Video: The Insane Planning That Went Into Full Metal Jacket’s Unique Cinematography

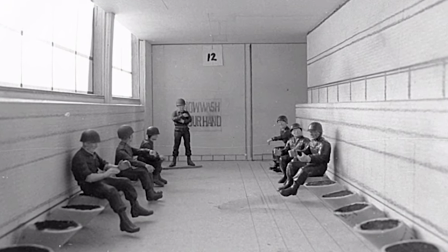247s
Milsom and Kubrick would use the model to discuss how to light the set, and then they would do extensive testing based on those discussions.
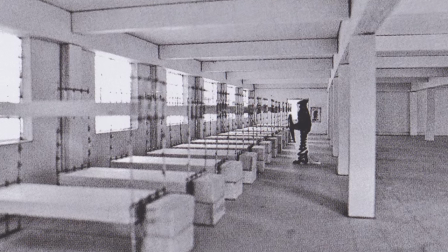254s
They ended up making models of many of the various locations in the film.
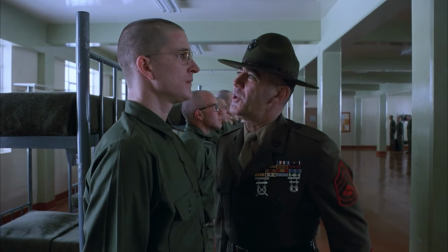258s
Matthew Modine, who played Private Joker, talks about this in his Full Metal Jacket Diary, writing, "'Stanley shows me a scale model of the military base in Da Nang.
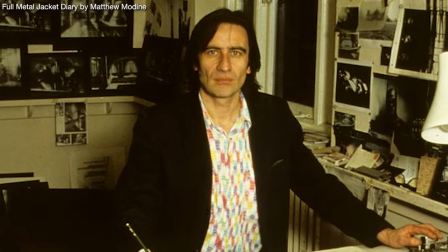267s
Then he introduces me to Anton Furst, the production designer who built the model. Stanley takes a little video lens and places it in the model.
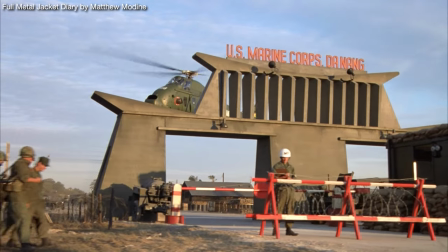275s
The video is hooked up to a television and we are able to see what the actual base will look like.
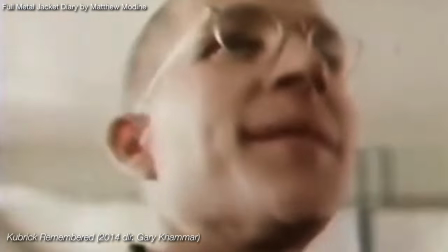280s
I've never seen anybody do this before. It's exciting to be working with someone so prepared.
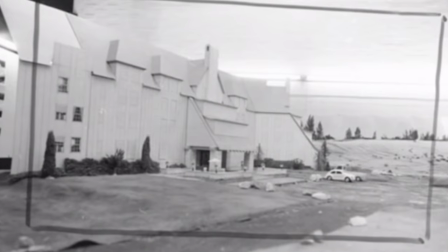285s
Kubrick had taken a similar approach during pre-production on The Shining. Here you can see models of the exterior of the hotel as well as the gold room.
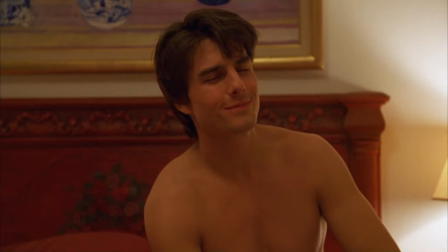294s
And he would continue using this method on Eyes Wide Shut.
A little oversimplified, Alice, but yes, something like that.
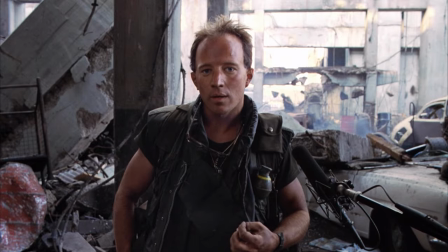302s Ah! Shoulder!
Because Kubrick and Milsom wanted Full Metal Jacket to have a documentary look,
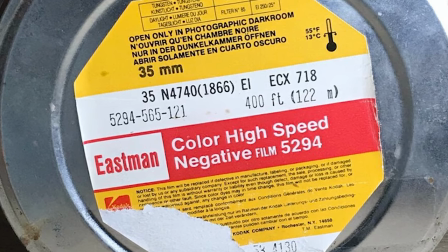309s
they used a high-speed film, Kodak 5294, with an 800 ASA.
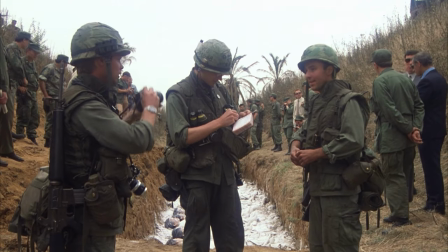315s
ASA, or ISO, refers to how sensitive the film is to light.
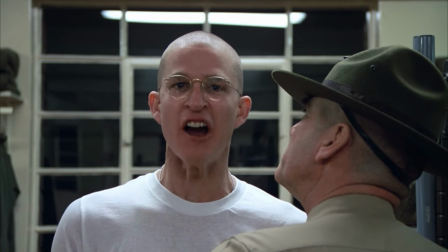319s
The more sensitive your film is, the less light you need to get a proper exposure, and the more grain there will be in the frame.
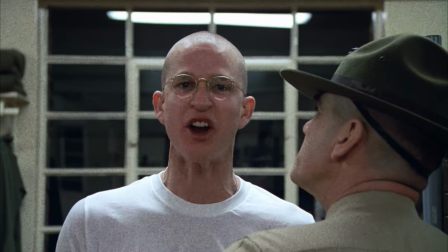326s
So using an 800 ASA instead of, let's say,
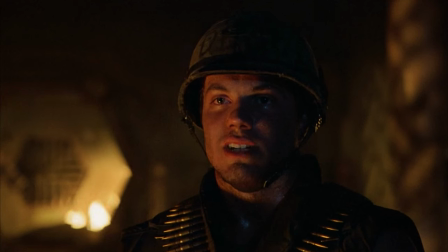328s
a 400 ASA meant that the footage would be much grainier and they wouldn't need to bring in powerful lights to get an exposure indoors. doors.
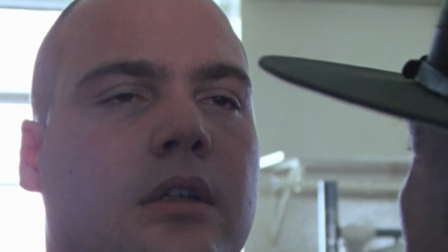336s
The grainy look added to the documentary feel and Kubrick could have the interiors, particularly the Barrick set,
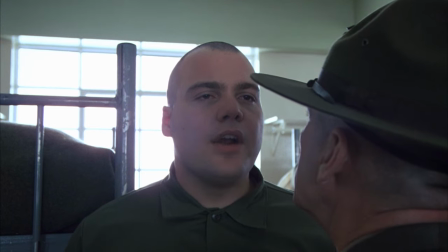342s
lit with natural-looking light coming through the windows to make the scenes appear even more realistic.
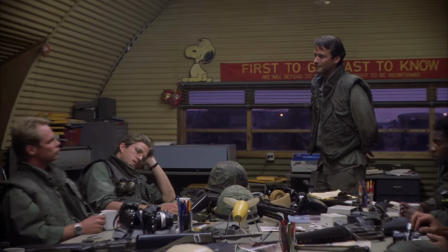347s
In an interview with Gene Siskel, Kubrick revealed the look he tried to get from the lighting, saying, I just tried to photograph things realistically.
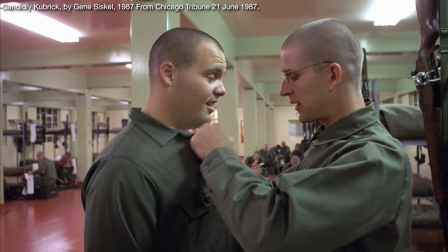356s
I tried to light them as they really would be lit. When inside, I used practical lights and windows and not any supplemental lights.
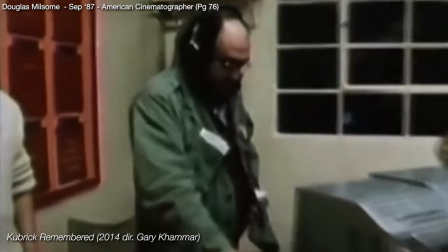364s
. Milsom said, The ASA should have been 400, so we were pushing it a little beyond where it would have given us a really solid black.
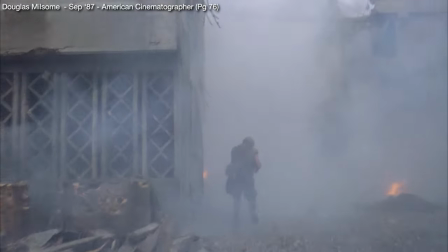372s
By pushing the film all the way, we were able to bring the fog level up and there was a natural lean toward the milkier,
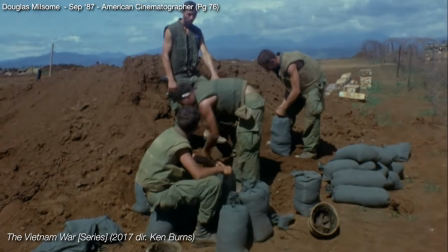378s
less solid blacks and grays which documentary film tends to have.
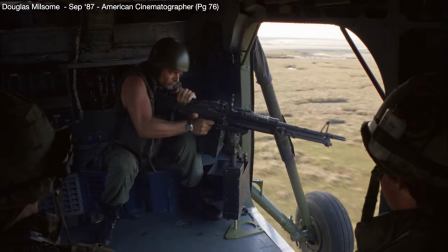383s
The film helped us a lot in achieving that look, coupled with the fact that we were working wide open .
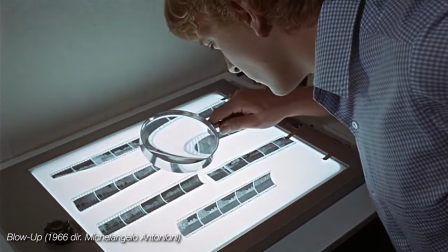388s
When Milsom says that they pushed the film, it means that they likely used a film stock with a lower ASA and then increase the ASA during the development process.
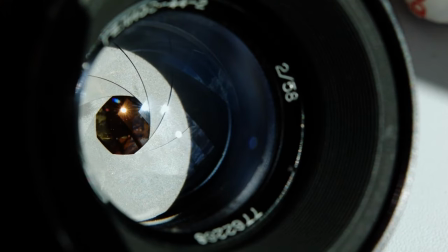397s
And when Milsom says that they were working wide open, he's referring to the camera's aperture being open all the way to let in the maximum amount of light.
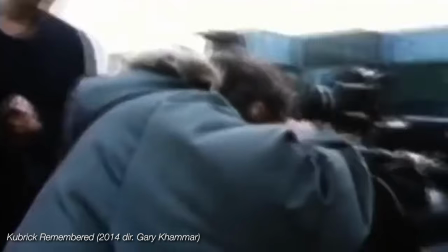406s
So basically, the camera was set to let in as much light as possible and they shot the equivalent of having an extra sensitive film stock and therefore,
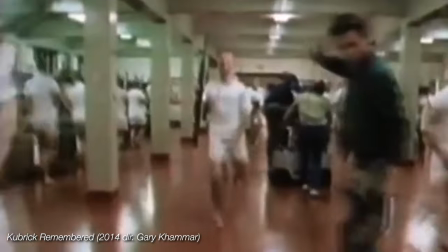415s
Kubrick and Milsom were able to get away with using very minimal lighting setups or none at all.
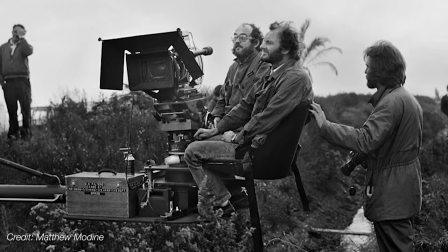420s
John Alcott had been a very resourceful cinematographer and it rubbed off onto Milsom who said, "'Most of Alcott's lighting went into one suitcase.
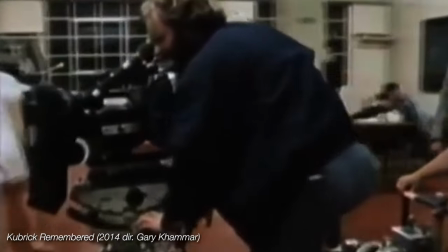429s
And that's what I like, and it's what Stanley likes too.'" This resourcefulness also extended to his very small crew, about 15 people.
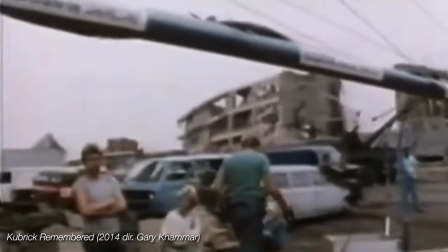438s
With a small crew and simple and sparse lighting setups, Kubrick could set up shots quickly and spend more time on getting the performances right. it.
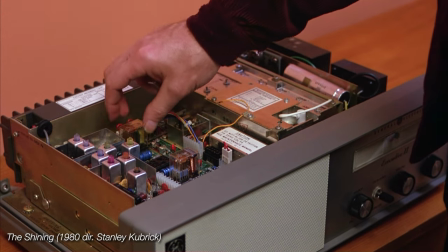446s
Kubrick had only one electrician on the set and his job was to quote, simply operate the lights on a dimmer.
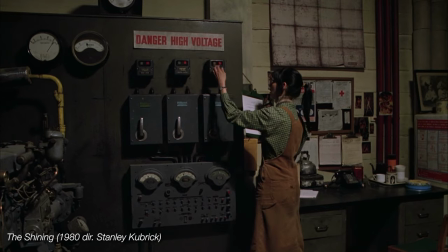452s
The electrician was part of the union, so he had to be paid for a day's work even when he was just coming in to turn the lights on.
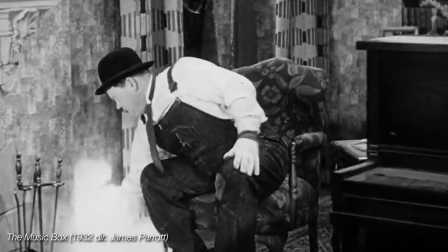459s
So Kubrick sent the electrician to his house to fix some wiring because he was paying him for the day anyway.
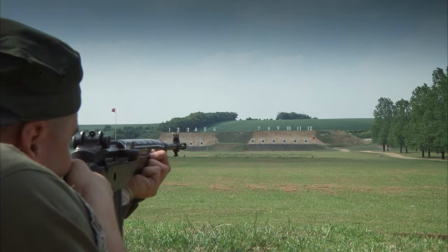465s
What's interesting though, for exterior shots during the day,
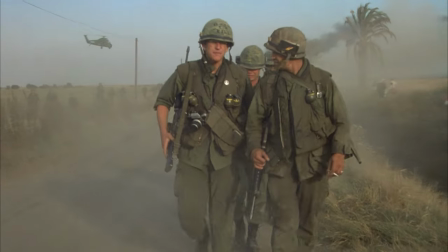468s
they used the same wide-open aperture and high ASA film and used no exterior lights apart from daylight.
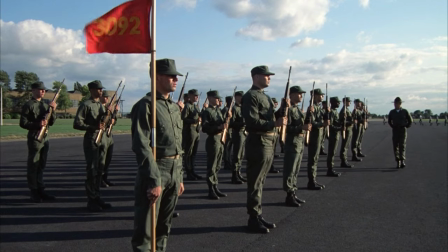475s
This gave them the look they wanted, but when shooting outside, the sun would be too powerful for a wide-open aperture with an extra sensitive ASA.
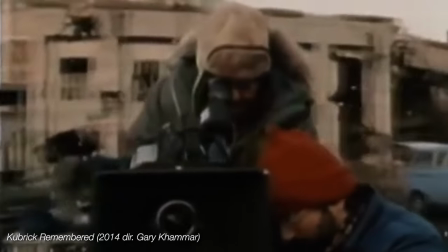484s
They would usually only shoot when the sun was rising or setting or during the day when the sky was overcast.